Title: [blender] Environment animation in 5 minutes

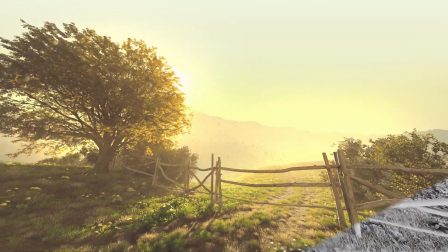(0:00)
Hi there, I am Michael from Polygonic. Welcome to this quick breakdown of an animation I made few months ago for a new botanic release.
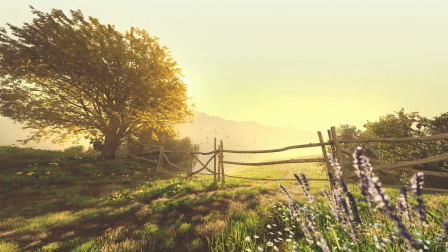(0:07)
Firstly, I would like to say that this video is not meant for complete beginners, although I believe it can be interesting for artists on any skill level.
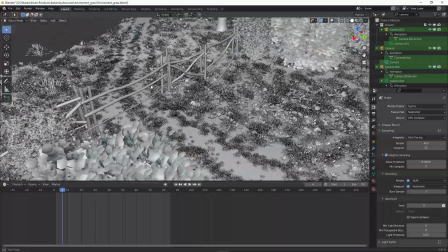(0:14)
I am not going to explain every single step, we are just going to briefly take a look at the whole process of creating such animation from start to finish.
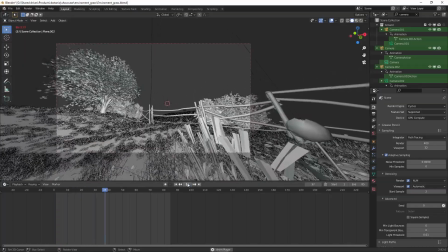(0:22)
And along the way I will point out some useful tips and tricks.
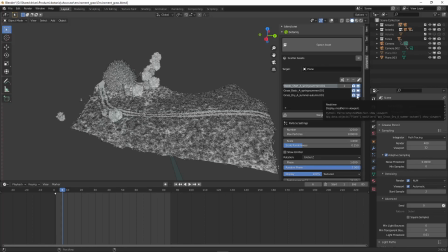(0:25)
We will start in Blender by creating the scene and preparing an animation for final render, and then we will jump into DaVinci Resolve which is a video editing software where the final magic happened.
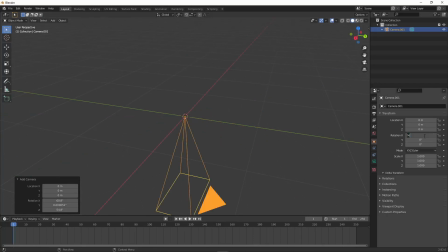(0:35)
So let's cut to the chase. First I usually add a camera to the scene and try to figure out the basic composition.
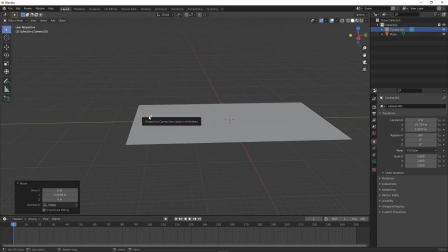(0:41)
Having a roughly specified camera view prevents me from doing extra work and helps me to create a good looking layout.
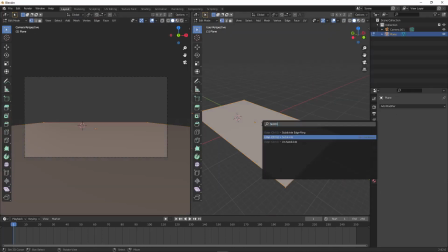(0:47)
I like to always keep my camera view in the second window to see what's going on. I made the terrain by adding a plane, subdividing it and using proportional editing.
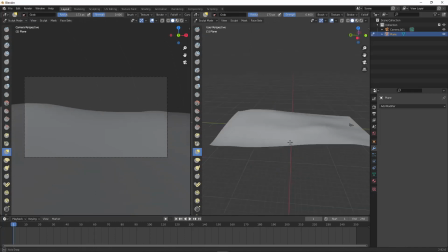(0:56)
What I also like to do is sculpting the terrain. It gives me a little more freedom. Then I made a fence, which was pretty simple.
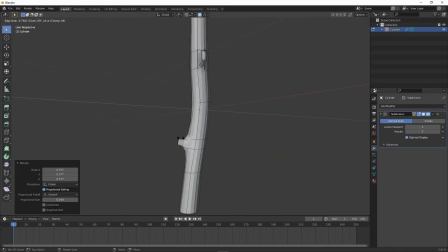(1:03)
I added a low poly cylinder with subdivision modifier, modeled few variants of branches and built a fence.
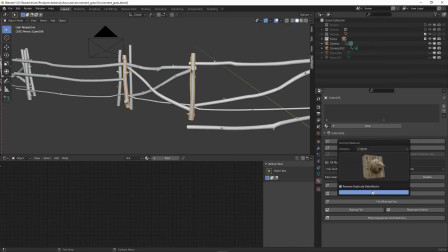(1:09)
The wood I used is from a materialic addon. It's our material library we use on projects and also sell on Blender Market.
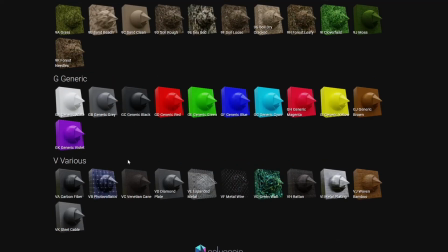(1:17)
I put a link in the description if it's something that interests you. After that I added grass.
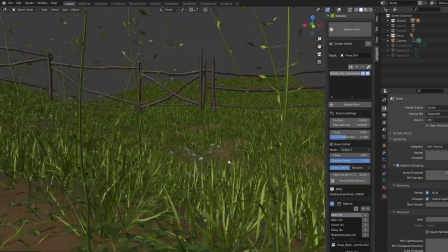(1:24)
It's something I always hated doing but with Botanic it didn't take that much time. We have a number of pre-made grass presets that you can easily control.
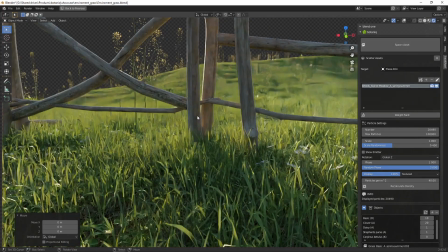(1:31)
As a base I used Alpine Meadow preset from Weeds category to make it look like Wilderness and used weight painting to create a road.
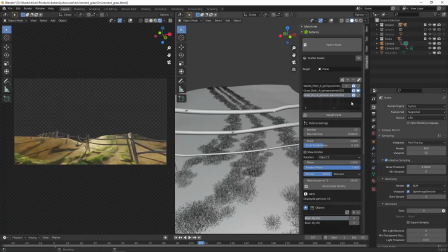(1:39)
Then I added a second particle system with basic short grass. Separating the particle systems like this gave me a lot more control.
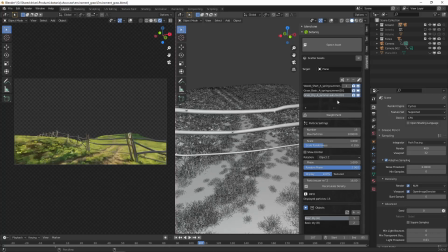(1:46)
Third particle system I added was a dry grass preset to emulate a dead grass from car tires.
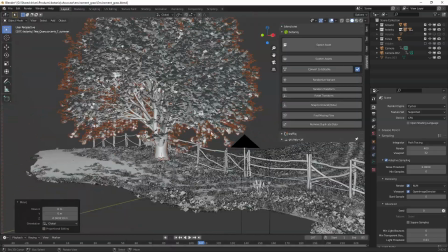(1:53)
When I was satisfied with the road I spawned a tree of my choice from Botanic and also a few bushes behind the fence.
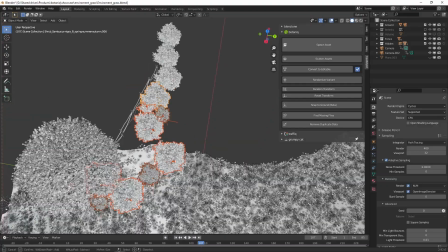(1:59)
To make bushes seem natural I selected all of them and used a random transform feature that randomly rotated and scaled them.
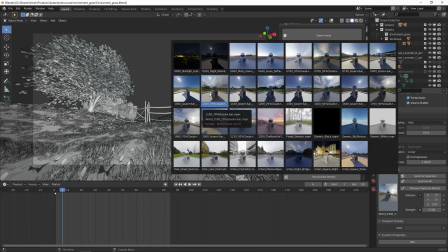(2:07)
For the lighting I used a HDR texture, again for a materialic addon and adjusted the rotation to get the sun approximately behind the tree.
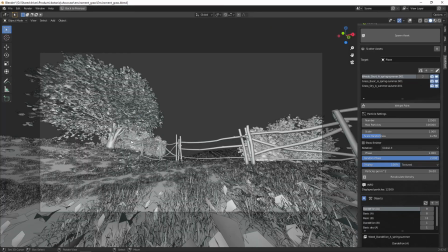(2:15)
Doing so brought the tree to life and made a nice translucency effect on the leaves.
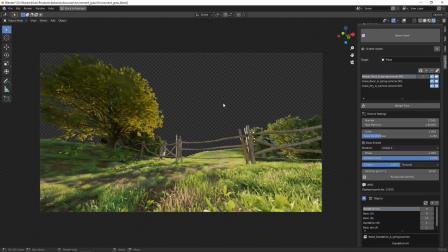(2:20)
This light position also casted some shadows in front of camera, which made a clear focus point on the horizon and the birds.
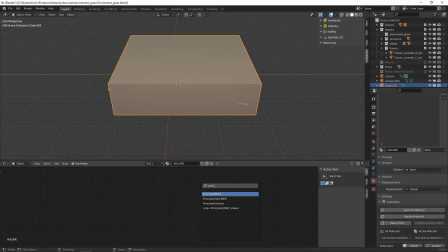(2:27)
To make it look even more fabulous, I added a mist, a huge cube over the whole scene with a principled volume node plugged into volume in material output.
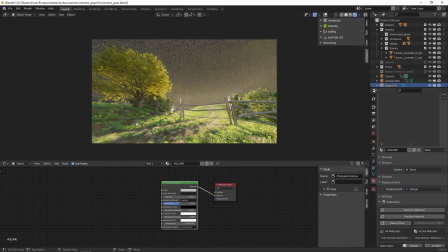(2:35)
Now I was finally getting those good rays that everybody loves. Only thing left was animating the camera.
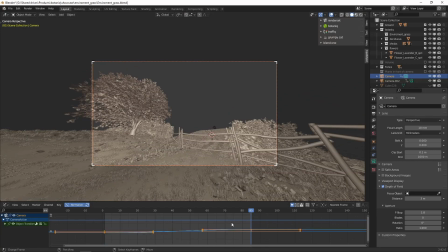(2:41)
I chose two views that I liked, made two keyframes and gave it linear interpolation.
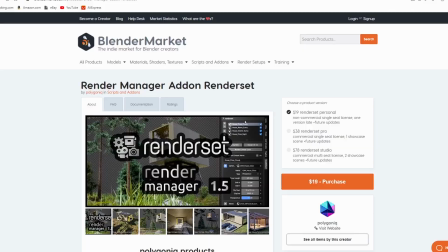(2:46)
To make it look more dynamic, I also added few flowers in front of camera. For managing my renders, I used another add-on render set.
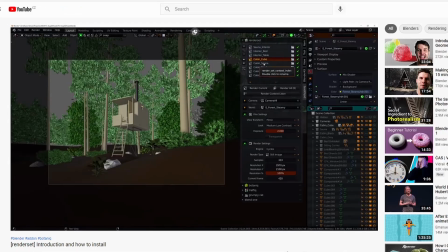(2:54)
I can't imagine working without it anymore. If you are interested why, my colleague made a short video about it on our YouTube channel.
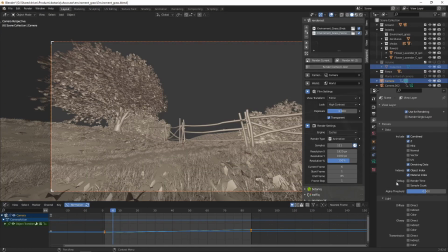(3:01)
When I'm rendering animations, I select all the render passes I think I might need, because it's basically free and generating them again would take a long time. time.
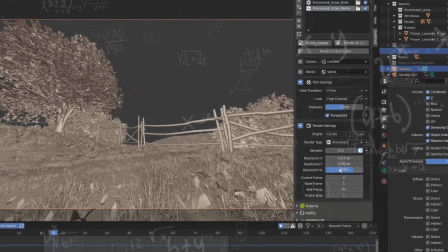(3:09)
This animation was rendered over the weekend, so as always I calculated how many hours do I have before I will need to use my PC again,
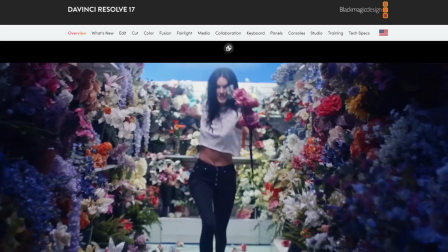(3:17)
and adjusted the render quality accordingly. After my work in Blender was done I jumped into DaVinci Resolve.
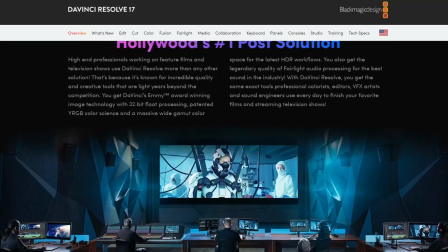(3:24)
If you are not familiar with DaVinci, it's a complex software from Blackmagic for video editing, color correction, visual effects, audio post-production and so on.
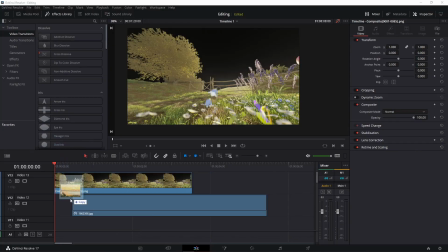(3:32)
A really great tool for the price of $0. dollars. First thing I did after importing my renders into the project was adding a background.
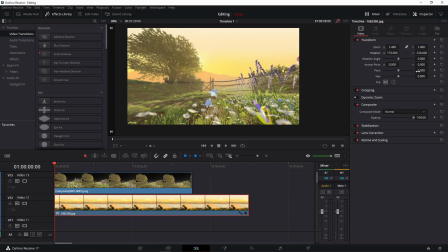(3:40)
The photo I used is from pexos.com which is a site with free to use content. To bring some life into it I added few birds on the horizon.
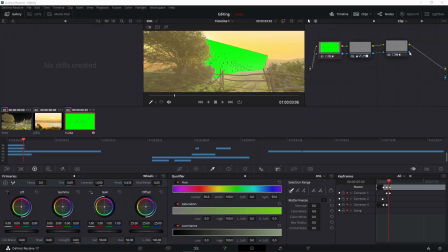(3:48)
I found this free to use birds on green screen and with some masking and timing adjustment I achieved the look I liked.
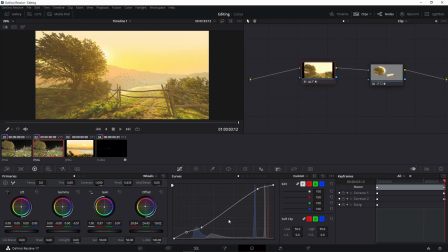(3:54)
Then I got into color grading which is a process of adjusting colors to achieve a desired mood or just to enhance the picture in general. I adjusted highlights, shadows and some colors.